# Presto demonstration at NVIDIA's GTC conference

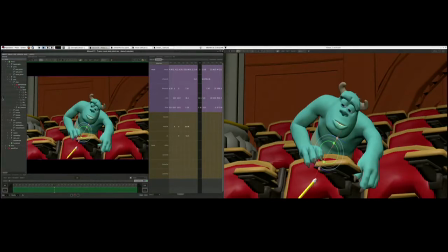250s
So if Allison had to animate without that fur, she would have animated maybe this shot with his head too far up, and she would have said, oh, I need to move his head down because now he looks like a dude in a suit.
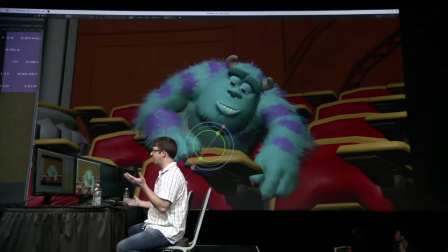259s
And then she would have done a final render, and then she would have seen the hair come back. And then she would have realized she got it wrong, and she would have to reanimate the shot to lift his head back up. And that's the kind of expensive iteration for our animators that we're trying to avoid by giving them the fur all the time.
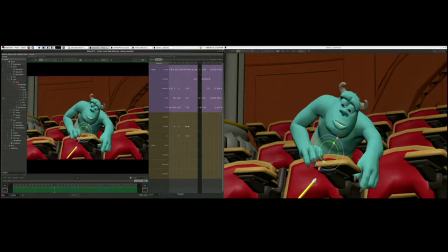274s
And you can see it all over his body. You can see like the space in between his arms, the space along his leg. He's got this big kind of business in the front, party in the back mullet going on. And there's a lot of that volume on his back that's important to his silhouette.
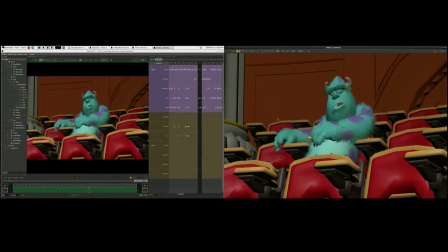289s
So fur, that was a breakthrough for us on Monsters University, using NVIDIA GPUs to pose that fur in real time.
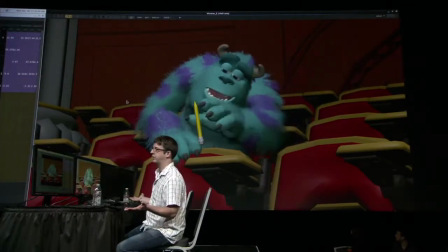295s
And this was used by every animator on every shot in the movie. and that was a very big success for us.
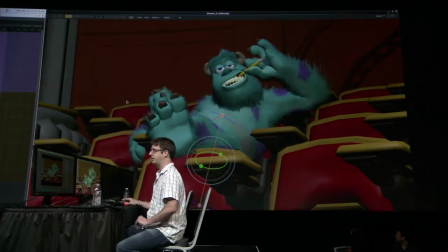300s
That was when a lot of them learned what a GPU was. They're like, really? GPUs give us that? That was nice.
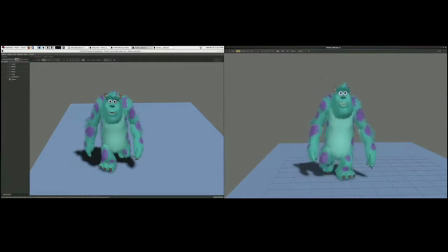305s
Let me show you another shot here where we have Sullivan. This is a little bit of a different animation rig than we saw before, but it all moves around in real time.
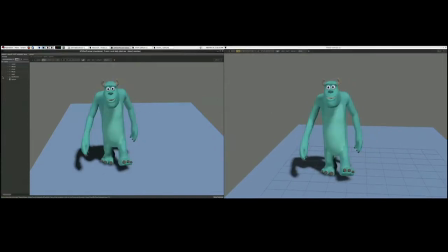314s
And again, we want to be able to see, he looks different without his hair. Like, that is not the same big 1,000-pound beast animal that is.
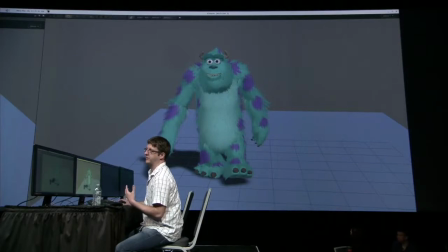323s
Like, it just conveys a different physicality to the scene, and it impacts the animator's experience while they work.
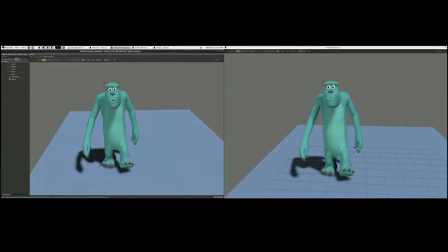330s
So what do you think, Sullivan?
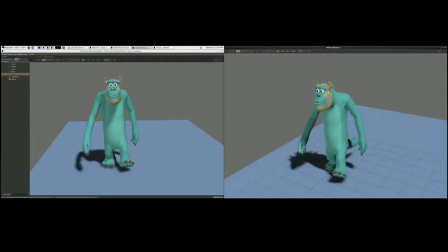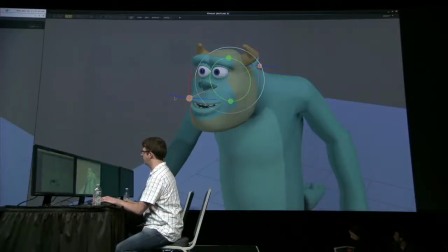341s
Let me zoom in on his head here. So what do you think? Do you like it like this? No.
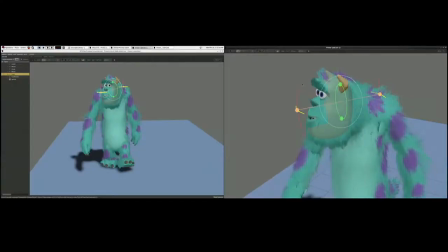346s
Sullivan doesn't like to be naked. He doesn't like to be a plucked chicken. He wants to look like this. Do you like that, Sullivan? There we go.
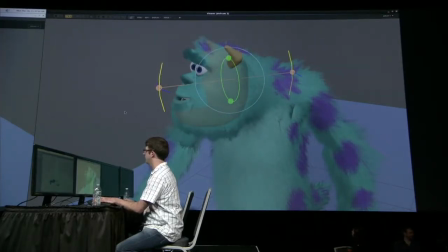352s
Much better with his fabulous blue fursuit. How does that make you feel, Sullivan?
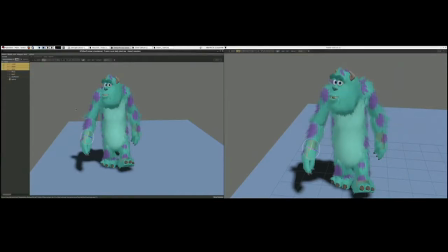358s
Whoop.
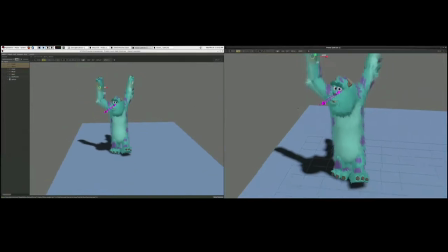362s
Yay! He's very excited to have his fabulous blur suit. He's very happy with us for that.
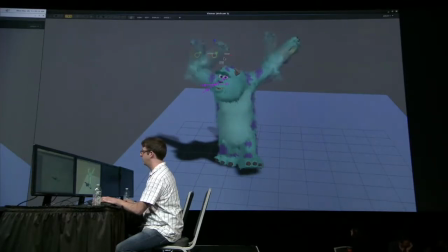367s
And again, this was all running on the NVIDIA GPU. We're drawing that fur here. We have 2 characters, each with fur.
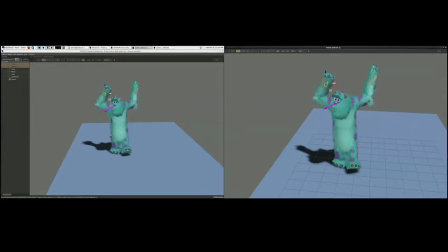373s
We also have shadow passes, and the fur is being drawn in the shadow pass. So we're drawing those 3 million vertices 4 times here, and we're not having any kind of slowdown. It's really important to us to be able to create an environment that can be playful,
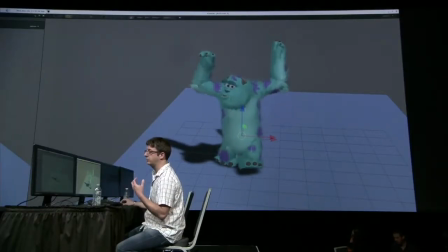386s
where the animator can just reach in and grab that character and start moving him around in real time without having to worry about slow, bogging down speeds. And that's what we get with Presto, and that's enabled by the NVIDIA GPUs that we use.
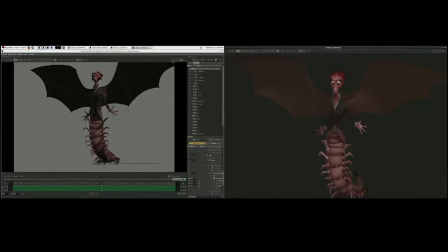398s
Let me show you another example here. This is Hardscrabble. Hardscrabble is the dean of Monsters University. And we have a couple of things going on here. We have a lot of surface detail that's driven by PTEX textures that you can see on her surface.
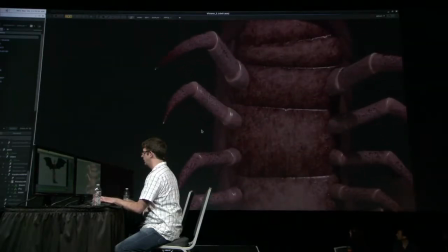411s
Another thing to remember here, another thing to see here is that her arms are very smooth.
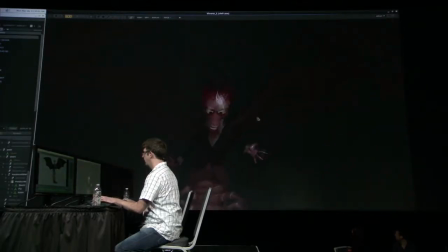417s
They're round and smooth pieces. That's something I'm going to show you that the underlying geometry is actually not like that.
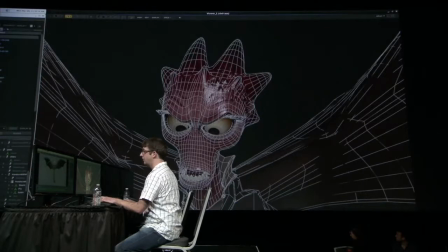424s
So for instance, if we show, these lines, these are the actual lines that are on the CPU. And everything else, all of those smooth surfaces, all of that high resolution detail is only on the GPU and is being done entirely by this is running on a K6000 machine.
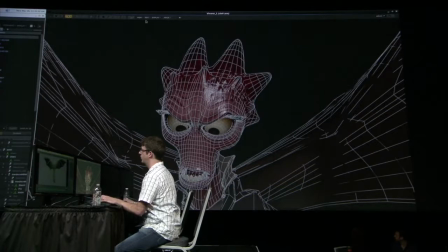441s
And it's running entirely on the 2800 cores on that K6000.
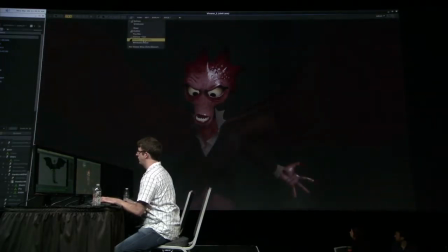446s
Let me show you a little bit about what's going on under the covers here with the geometry.
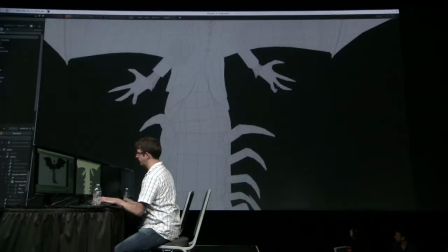452s
So the geometry, what we're using here, let me switch back to low complexity on her. This is, again, the geometry that's actually on the CPU.
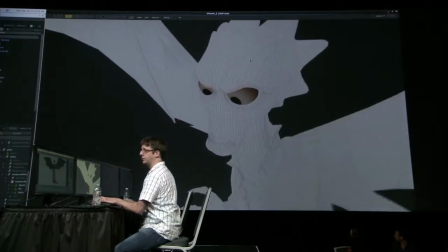459s
This is what the rigger articulated. This is what lives on the Intel CPU.
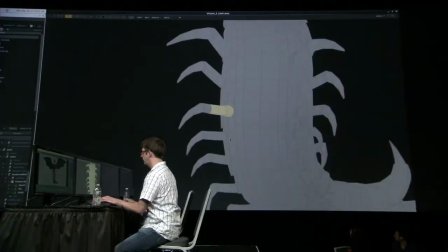463s
And as you can see, we can get pretty low resolutions down here. You know, as you look at these legs, you know, we've got surprisingly few numbers of spans.
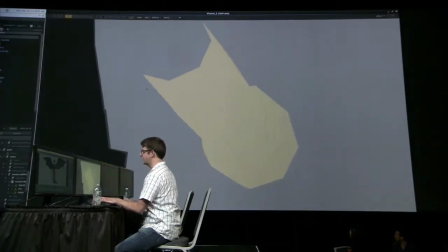472s
You would think that, oh no, that's not enough spans. That's going to look faceted when I render it.
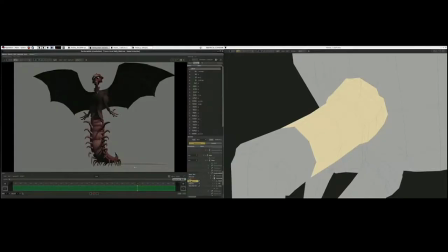477s
But what we use is subdivision surfaces to take those and make them go, add more complexity and more complexity, as much complexity as you want.
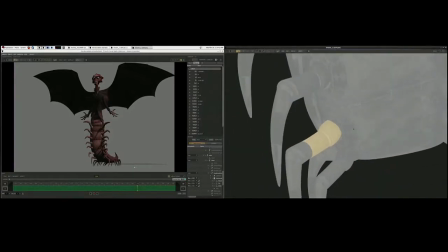485s
Now we're starting to hit as many points drawn as we have pixels on the screen,
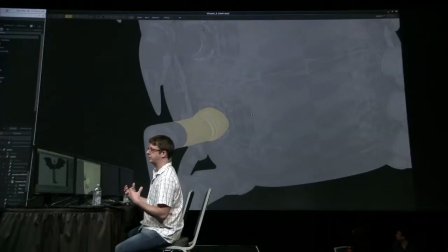491s
and all of that geometric amplification is only happening on the GPU due to OpenSubdiv.
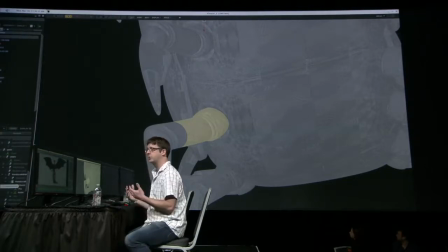496s
OpenSubdiv is open source software that we wrote.